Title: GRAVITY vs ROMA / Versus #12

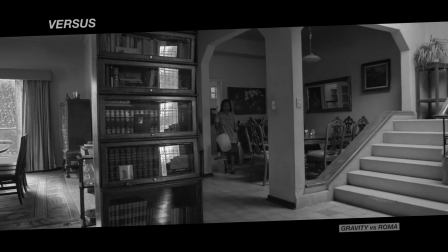Les mouvements sont pour la plupart latéraux, donc proches de la vision humaine, d'un observateur discret.
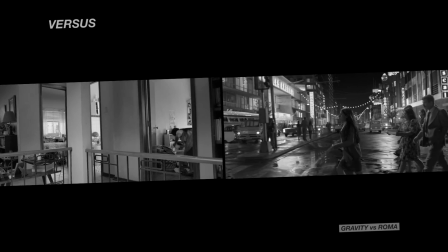Et les travelling produisent les mêmes effets. Le spectateur reste dans une position de témoin, il observe les scènes d'un œil extérieur,
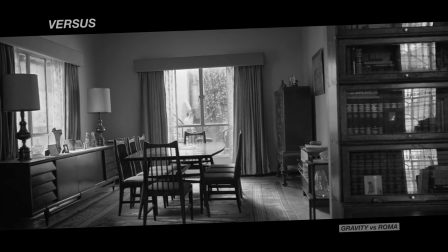comme un scientifique face à son microscope, comme si Cuarón fouillait dans les recoins de sa mémoire.
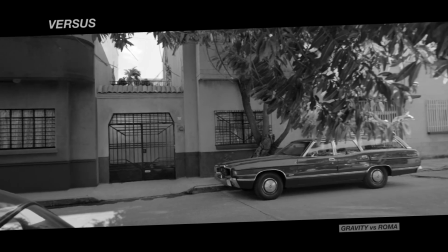Si dans les deux films, l'immersion du spectateur est totale, de même que l'identification au personnage principal, on est acteur d'un côté et simple observateur de l'autre.
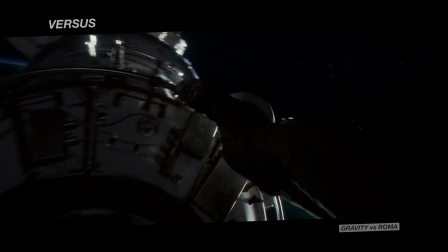Et c'est bien la mise en image qui imprime ces différences, c'est au travers des choix formels que se construit le sens des deux films.
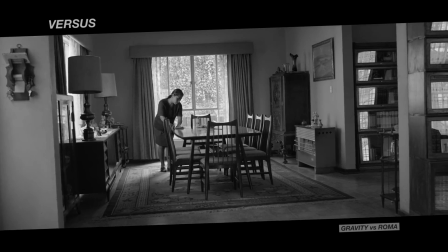D'où l'impression de limpidité et de simplicité qui en ressort. Fond et forme ne sont pas dissociables, c'est bien le propre des vrais films.
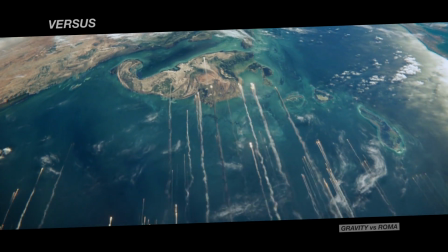Tout le travail de mise en scène d'Alfonso Cuarón lui permet de pousser les concepts de Gravity et Roma à leur maximum pour des résultats radicaux.
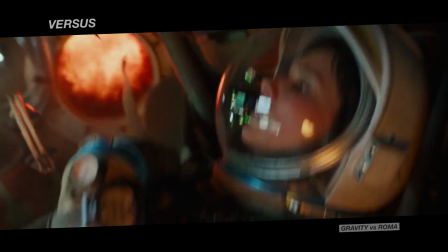Des résultats auxquels on peut adhérer ou pas, mais qui sont dans tous les cas des propositions passionnantes et rares, autant dans le film d'art et d'essai que dans le cinéma plus grand public.
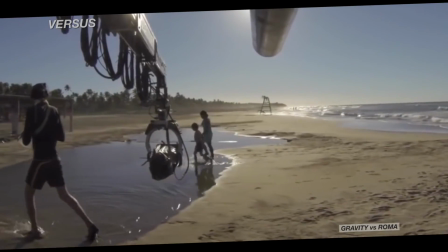On voit là la force d'un grand réalisateur, capable de s'adapter à un sujet et un contexte tout en gardant sa patte d'auteur,
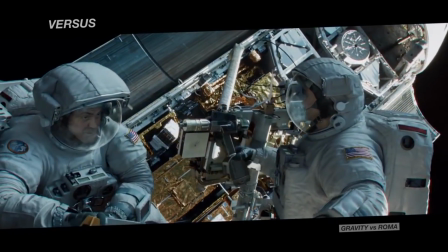même quand il travaille dans des styles très différents. Alfonso Cuarón a ainsi su faire évoluer son approche de la mise en scène tout au long de sa carrière.
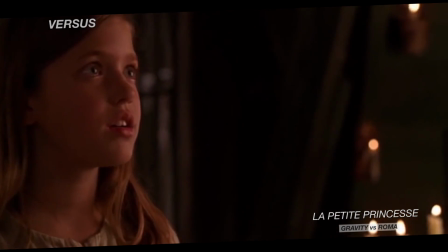Dans un premier temps, en travaillant avec virtuosité le classicisme hollywoodien dans des contes ou des films fantastiques.
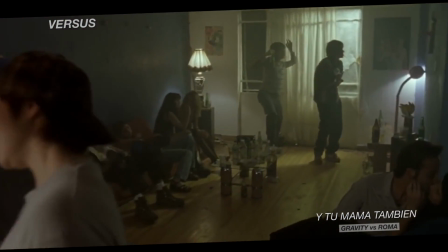Dans un second temps, en se singularisant avec un naturalisme poussé et une caméra portée qui devient un véritable personnage,
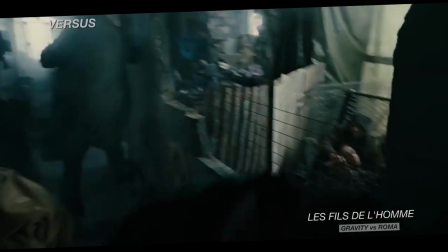collant aux faits et gestes des héros, ou se frayant son propre chemin dans des films aux ambitions plus réalistes et immersives.
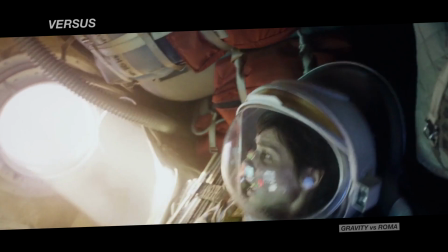Grâce à ce travail, Cuaron en arrive ainsi à Gravity et Roma, qui poussent dans deux directions opposées cette volonté d'immersion.
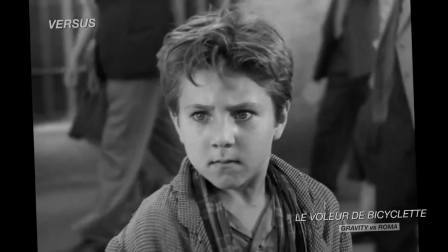Si sur le papier, Roma fait clairement penser au néo-réalisme italien, Cuaron en détourne les codes.
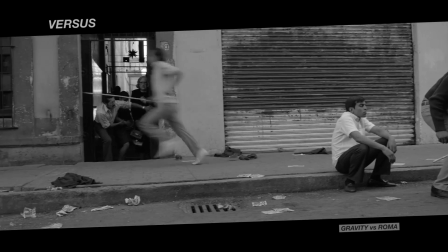Faussement réaliste, souvent poétique, le film ne tombe jamais dans la reconstitution historique facile, ni dans l'autobiographie anecdotique.
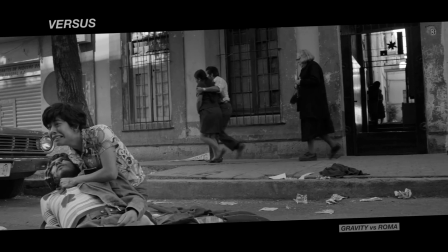Cuaron en tire plutôt une fresque intimiste, ample et personnelle.
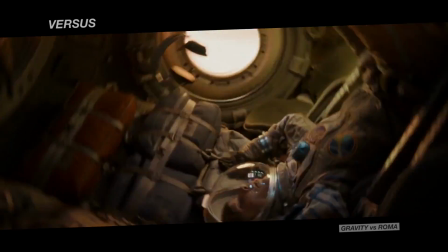Et, avec Gravity, il transforme le film catastrophe à la Apollo 13 en survival épuré.
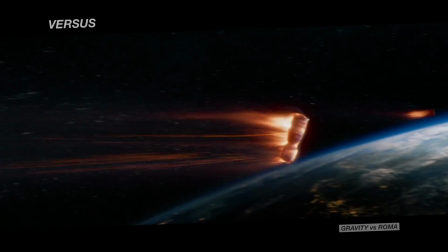Partant de genres très codifiés, le réalisateur tire ses deux films vers quelque chose de plus universel, où prime l'humain et la destinée des personnages.
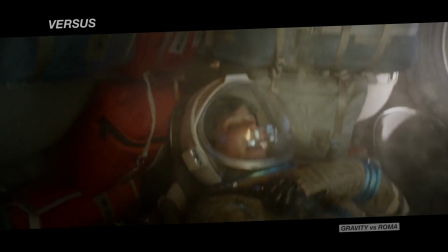Autant thématiquement que formellement, les deux films sont les deux faces d'une même pièce, se complétant parfaitement.
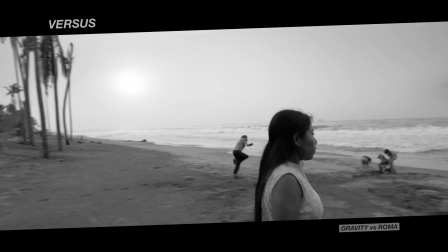Gravity et Roma se suivent et se répondent jusque dans leur finale, où l'océan fait office de révélateur,
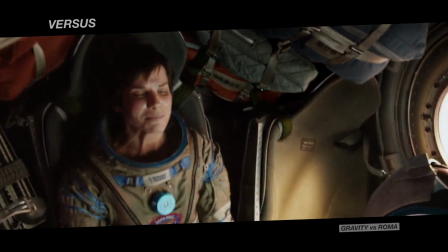d'ultime épreuve, et où la renaissance de l'héroïne passe par l'acceptation de sa douleur.
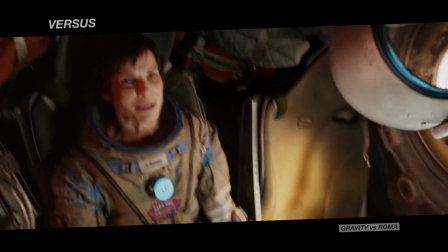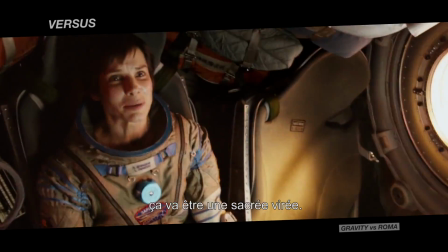It'll be one hell of a
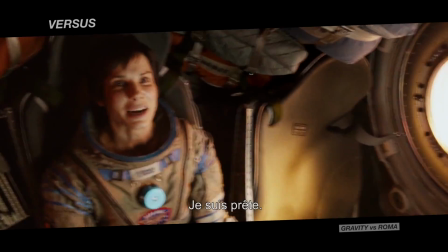ride. I'm ready.
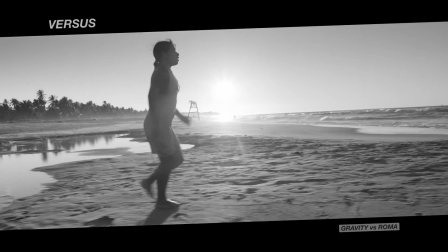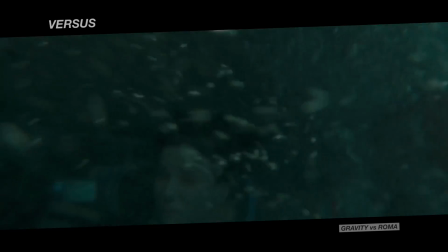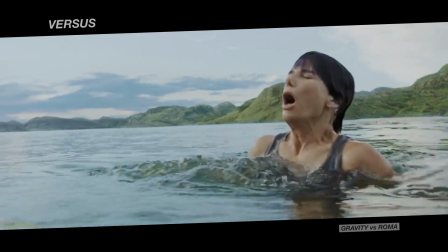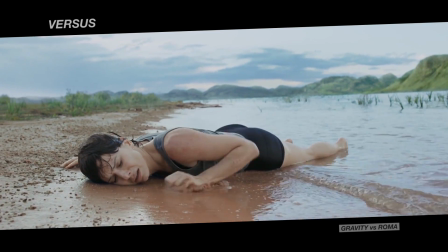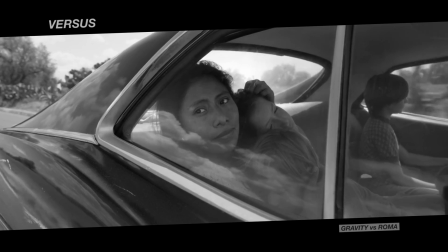Une fois ce travail sur elle-même accompli, les personnages peuvent enfin avancer,
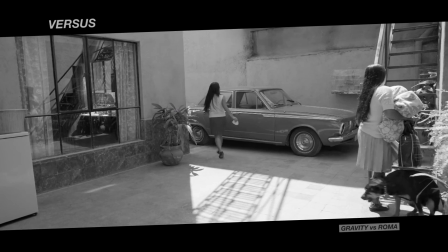et dans le dernier plan des deux films, de contre-plongée, elles réussissent alors à s'élever.